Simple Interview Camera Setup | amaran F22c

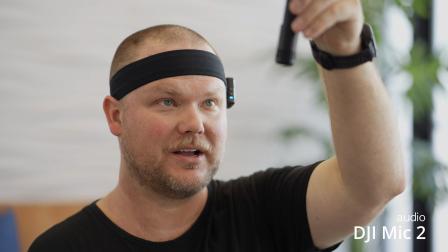(4:04)
So let me switch to the shotgun mic audio right here and make it work.
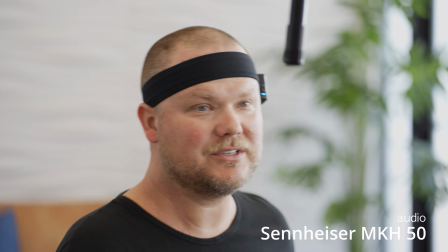(4:11)
And what I will do as well is I'm going to go ahead and raise it up.
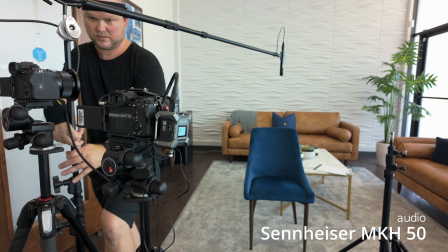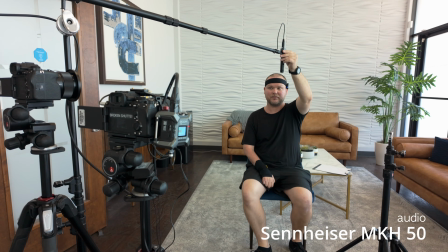(4:22)
What you want to do is you want to get it just out of frame where it doesn't show up, but you want to get it close to the subject.
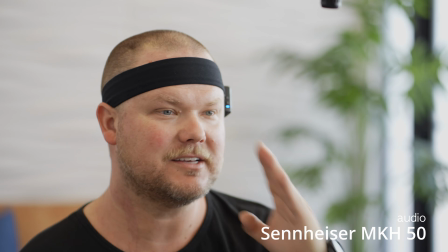(4:28)
All right, so the testimonials would look like this. The subject would be looking this direction.
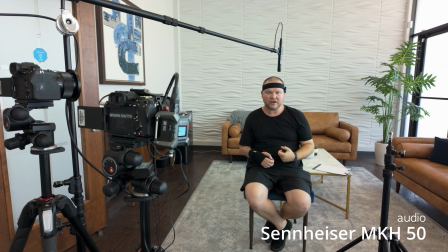(4:33)
You want to get it in line with the subject so it sounds a lot better versus them being off axis really bad and you're not capturing it.
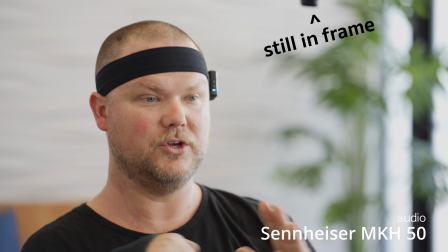(4:41)
So line it up. You could sometimes stand behind them so there in between you and the subject, and you can see a clear line that it's all in a good position.
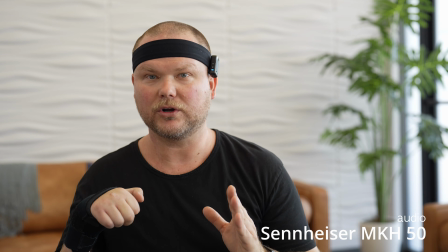(4:50)
You want to make sure that they don't look over at the cameras because it's weird.
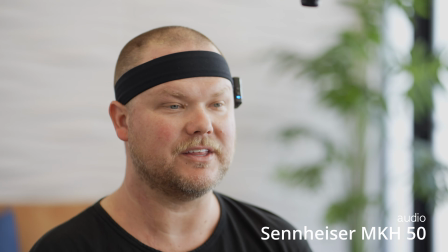(4:53)
They want to look at you, so you get them locked on and they totally forget that the cameras are even there because you're having a great conversation with them.
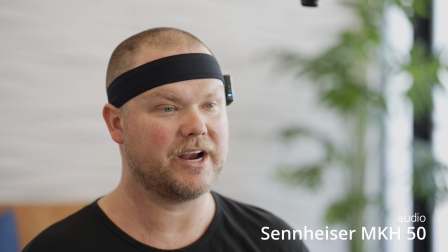(5:01)
Also, a good plus is if you could find two of the same chair so your heights are the same, so your eye line looks good.
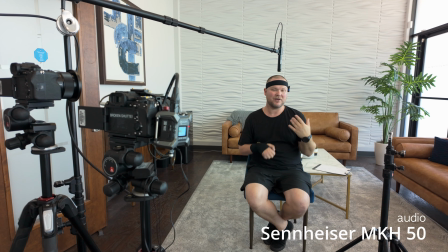(5:07)
And that's it. So we have our testimonial set up. I'm going to set up a light and we'll see what it looks like with the light actually put up and turned on. And you'll see it's not going to take a lot of light to make it happen.
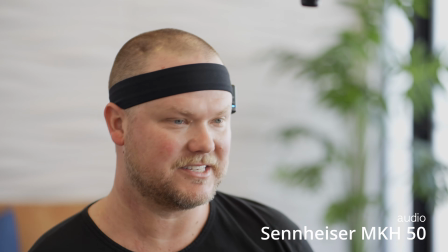(5:18)
But one thing we have to do is we have to match the light that we have in the space and make sure this light pushing through is matching,
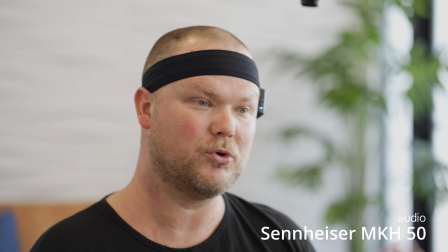(5:25)
and we don't have it look a little too cool or a little too warm,
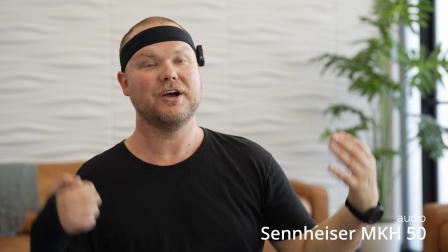(5:30)
and then it'll throw things off because the person will be very orange or they'll be very blue compared to what we have all around, and everything will just kind of look weird.
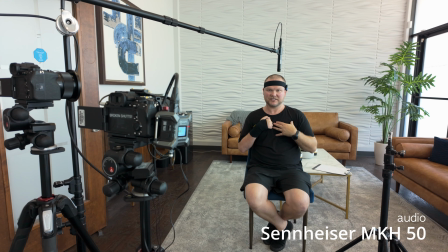(5:39)
And the same thing applies if we did a light on the subject that was tungsten. We have all this blue light coming in, it would throw things off. So let's get that light set up.
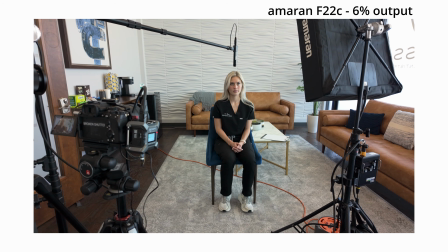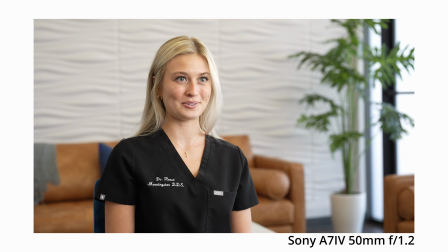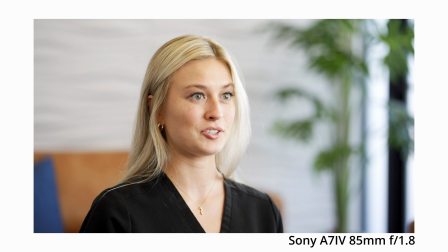All right, guys, so that's a wrap on the day. I am finished. Photos in the morning, interviews, testimonials with some B-roll taken care of later in the day. That wraps it out. I'm gonna load up the cart now, see if this guy follows me.
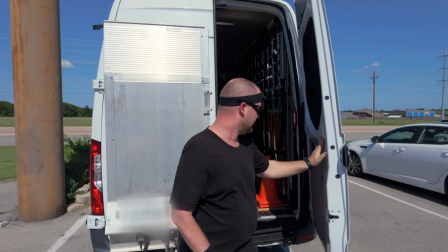(6:30)
It's following me, yay! All right. So it ended up being a really good shoot. The practice looked really nice. It wasn't really gross old paint or anything like that. The patients did really well, the doctor did really well, so overall it came out good.
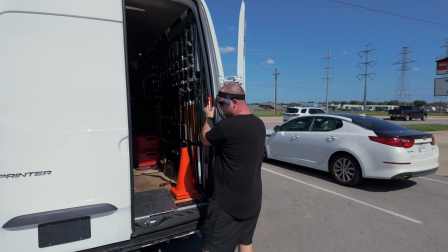(6:49)
The lobby area where we do the filming had a really nice look to it,
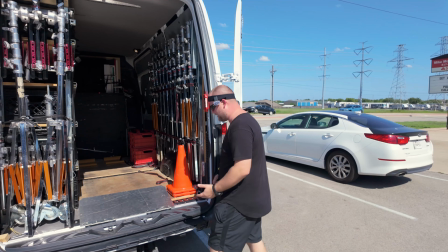(6:53)
so I was able to get a good framing on everything, and that's really important whenever you're doing these things, is to make it look good and make it look welcoming, and just have a really good shot overall. So that's really important. So this one kind of ticked those boxes where everything ended up looking really nice and just ended up making a really beautiful image. Let me just adjust this real quick.
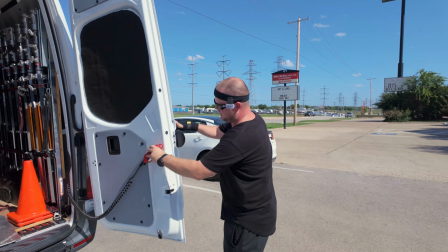(7:24)
My wireless remote is goofed up, so I have to have access to the remote right there when I push this card on. So, there we go. Now I grab the remote.
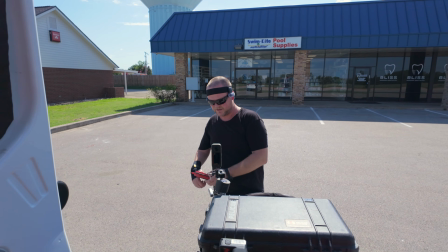(7:39)
I tilt up, perfect, looking good, and now we're going up.
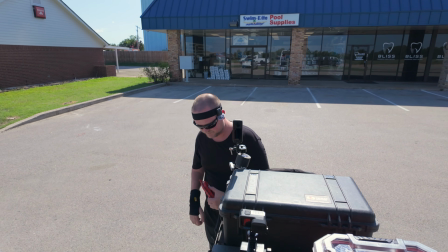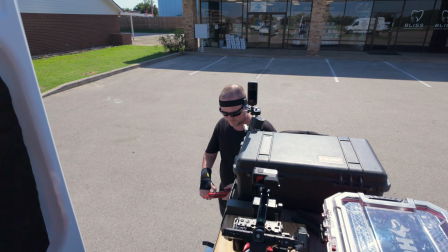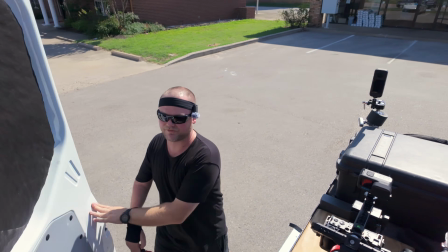(7:56)
Perfect. All right, it's following me still.
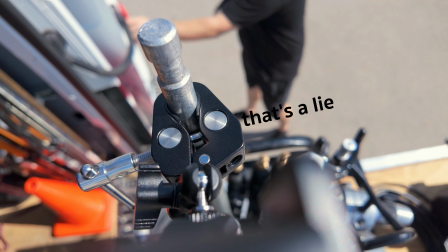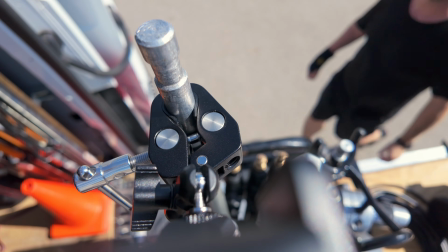(8:04)
Oh, it lost me. There we go.
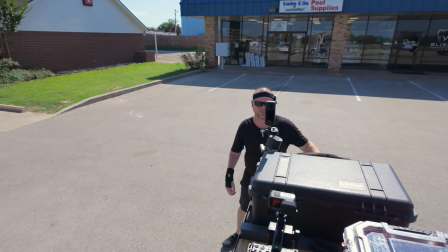(8:08)
Now it's pushing the rest of the way into the van.